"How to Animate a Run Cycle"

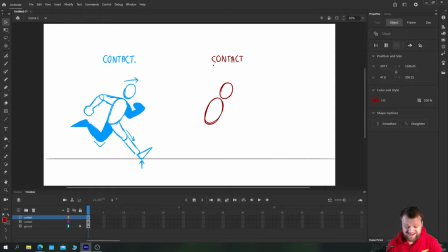They're going to be at the same height because this is the exact same pose, just the other way around. So we're going to try and draw the exact same thing, but this time the leading leg that is forwards is actually going to be the back leg. So we'll have
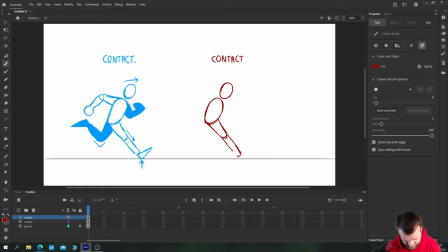the leg extending to the floor like we did before. But this leg is going to be the rear leg or the back leg, meaning our front leg is the one that is kicking upwards.
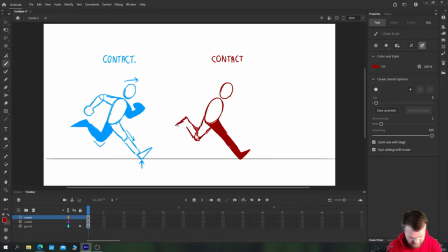Again, with the heel being dragged along and the toes at their farthest point. And using the lasso tool, I can just come through boop, and erase these sections to make it a little bit cleaner. And I'll do that for these as well once I'm happy that I know that's what I want to do.
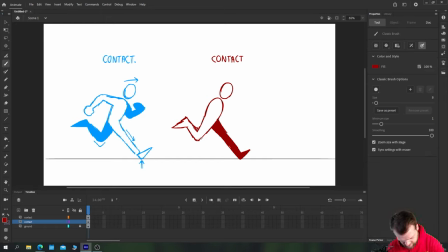Okay. So we have our legs in the same position, just flipped around. Now the back leg is trailing on the floor. Also, your shoulders turn when you run, just a little bit like this. So whilst the shoulder was pinned here in our first contact pose,
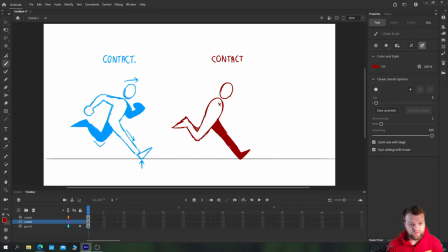it's actually going to be pinned more like here in this front one, because as you pump your arms forwards, just hit the green screen there. As you pump your arms forwards, you rotate your body. It's inevitable.
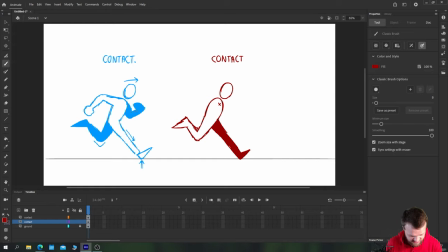So this forward arm is now this pose here, but forwards on the front of the body. So the elbow is actually going to turn down a little bit, and he's going to have a slightly smaller wrist, but it's going to be a similar pose.
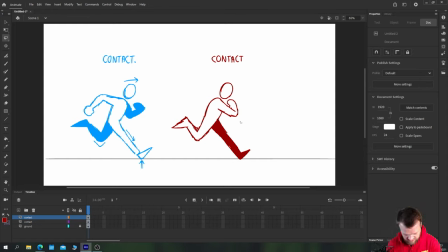Something like that. That's again, perhaps a little bit tight. So let's just move him out a bit and indicate the turned wrist there. The back arm is now going to be in the same pose as this, but it will be behind the body.
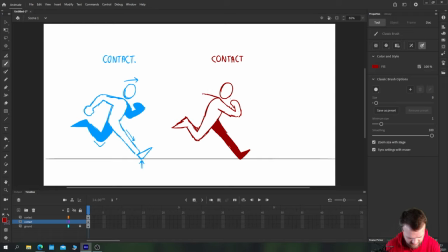So again, slightly higher than the shoulder line. And we'll just come in, draw a very simple, and I'm trying to keep this character very simple. And we'll do all the details later because
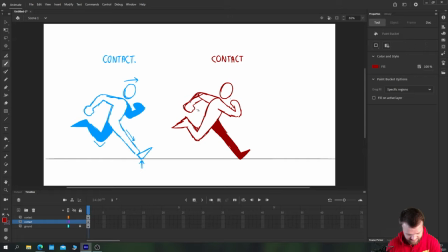I want to get focused on the mechanics of the run. So something like this. So we can check our pose by just dragging it over our guy here. Now, it's fine that it's not exactly the same because that's how you get an inorganic run.
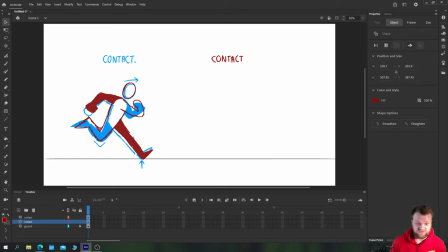And we'll be going back to our first contact pose when we do our second step anyway. So what we basically need, and we'll arrange these properly later on, but we now have our two contact poses.
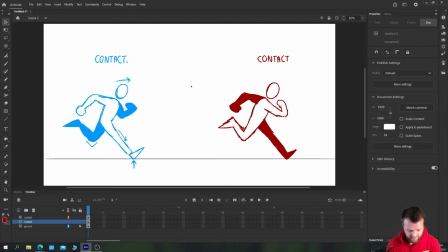The next pose we need to do is the passing position. And the passing position is in the bang middle between the two poses. So I'll make a new layer in between them and we'll call it PP, which always makes me laugh. And we'll make it green and we'll call it the passing position.
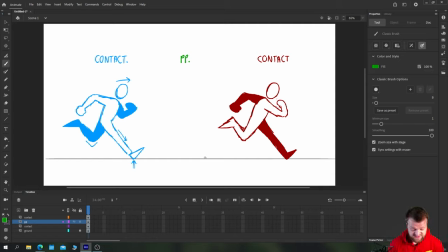Now the passing position for the legs is pretty much the direct opposite of what we've done. At this point, we've got the leading leg touching down onto the floor. And what we've got now is the leading leg pushing the body off of the floor. So the front leg here is now going to be positioned backwards up on the toes, pushing the character along.
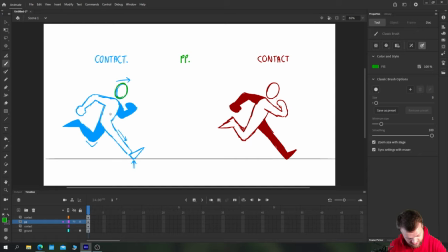So once again, we're just going to grab our character's body. Because why not? It's there. And let's pop him right in the middle. And I'll just lock off these other layers so I don't accidentally draw or select them. And we have our passing position base starting point.
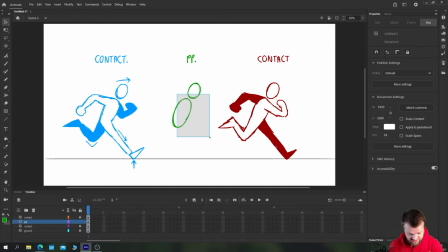So as our character is raised up on his toes a little bit, he may come up ever so slightly in this position. Not too much, because in the next position is the down and the up. We want to make sure that there is that comparison between the two. But just a little bit higher than your contact positions.